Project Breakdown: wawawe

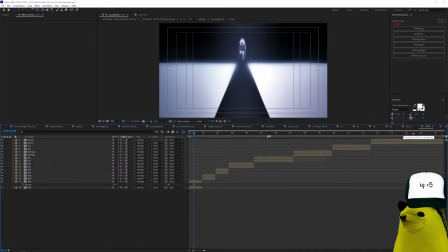(25:01)
The only difference that I did on B is that I removed some of the grain because this part of the song does not have the grain I added on the Audacity edit.
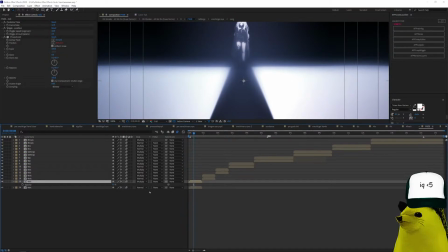(25:12)
So here you can see I have also the wiggler on the multiply. Let's go inside.
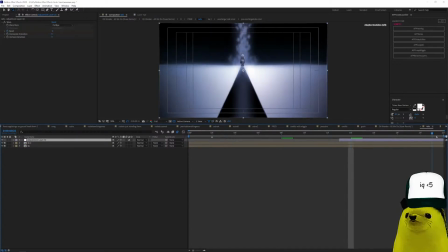(25:18)
Here I just added a warp so that it warps a lot. Alright.
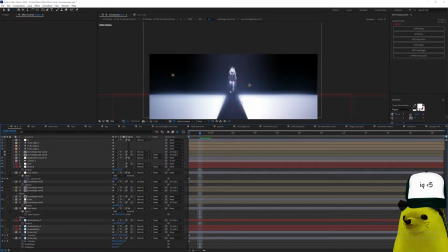(25:27)
Here I have Manif Chef. Okay. 3 lights, CC for blue. This adjustment layer is a light sweep. The vertical light sweep.
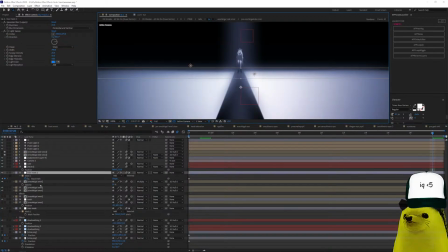(25:44)
The camera. This blur mask to blur this on top. I have the Ereshkigal here with a wiggler. Ereshkigal with the CC light sweep. Normal Ereshkigal. I have turbulent displays, so to make it look like this.
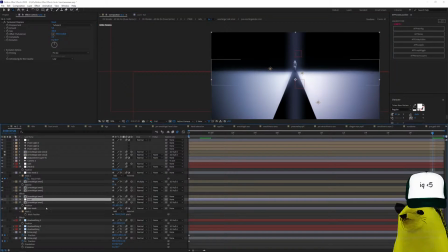(26:00)
Look, if not for that, it will be straight. Ooh, and the blur, the Gaussian blur here.
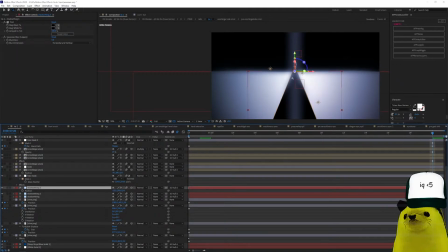(26:08)
There we go. Then I have this shadow thing.
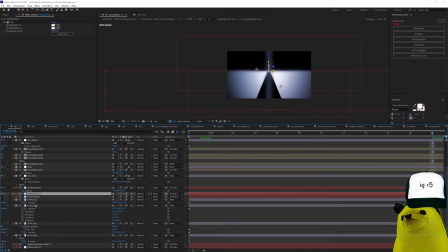(26:11)
Then I have this other thing, and the vines that go up and down. These are the vines, but I don't know what the fuck.
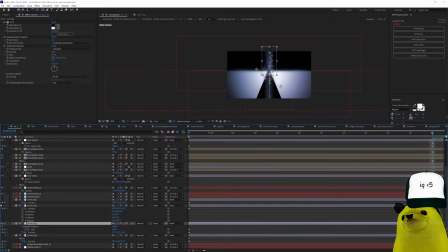(26:27)
Why are there? Yeah, there you go. Vines.
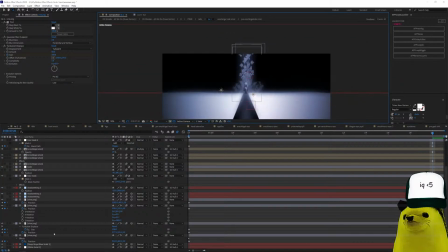(26:32)
It's just a vine image. I thought it looked cool, like a throne. And here again, and here again. Alright. That's the thing. Go back to preview.
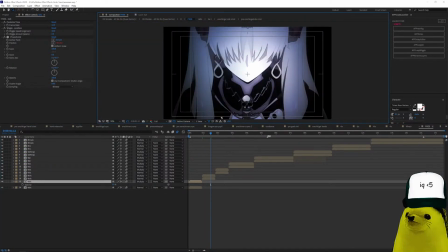(26:46)
Here is just anime, okay. Nothing here, same.
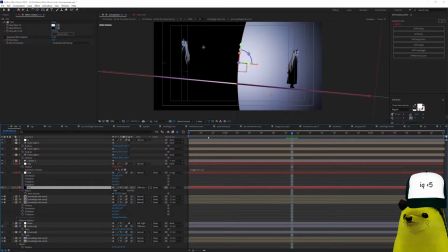(26:53)
Alright, this thing is just same. Looks same 3 lines. I made a line here with solid. The Ereshkigals. I fixed the Ereshkigal because it had the.
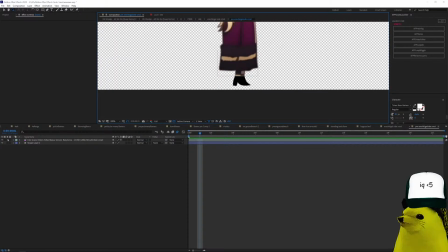(27:08)
Look. The original anime doesn't have fit, so I added this shitty fit.
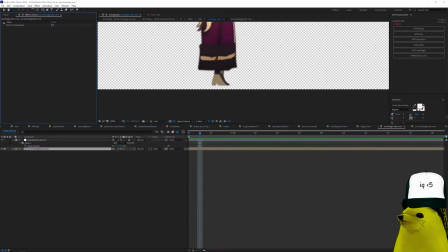(27:14)
And then painted over it. See? Okay, let's go preview again.
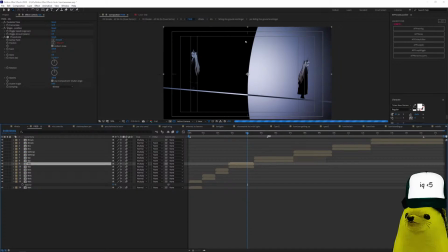(27:27)
Preview, alright. And it just rotates. I added this Ouroboros.
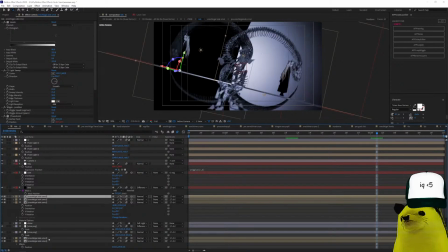(27:33)
This is an Ouroboros picture. See here?
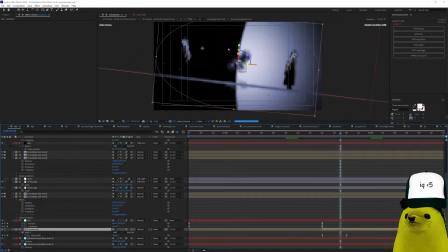(27:38)
And the way it goes this way, you know, expanding this way, is I masked it, alright? I masked it first here from small to big, and inside here is a big mask, okay?
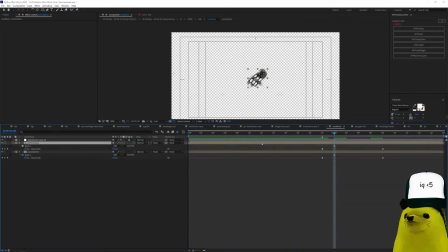(27:56)
It's the original image is this, right?
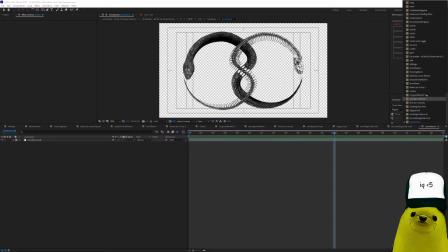Preview, where's preview? My feet hurts. Preview, alright, here.
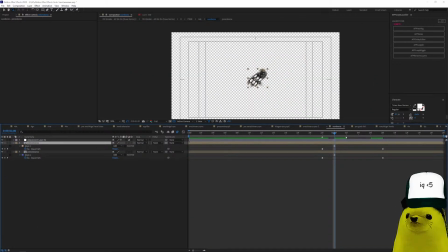(28:19)
And then here inside the Ouroboros, you see, this is a shitty mask, but since it goes fast, you don't notice it is a shitty mask. But it tries to reveal as the snake
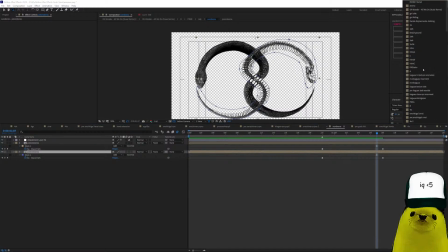(28:34)
goes into the scene, when the sound goes in.
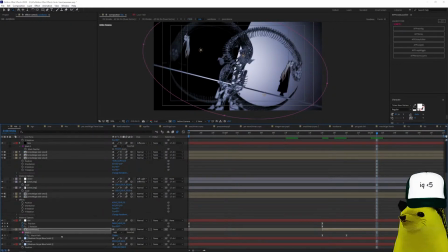(28:39)
Okay. Alright, here the 2 backgrounds, the black and blue, to signify the, you know, to make it look circular, I just masked it with an ellipse.
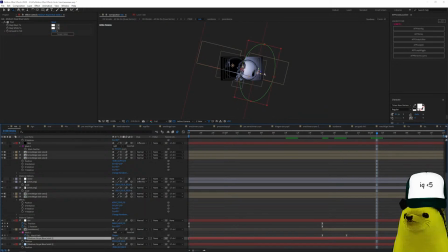(28:54)
You see, pretty cool.
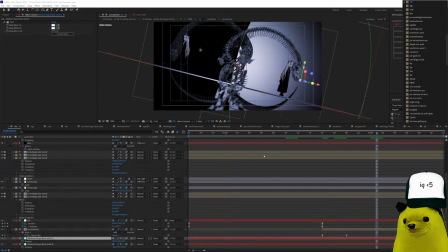(28:56)
Looks like the yin yang, and I also added some vines here to make it look weird.
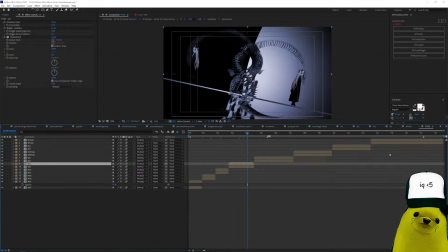(29:05)
Alright, next.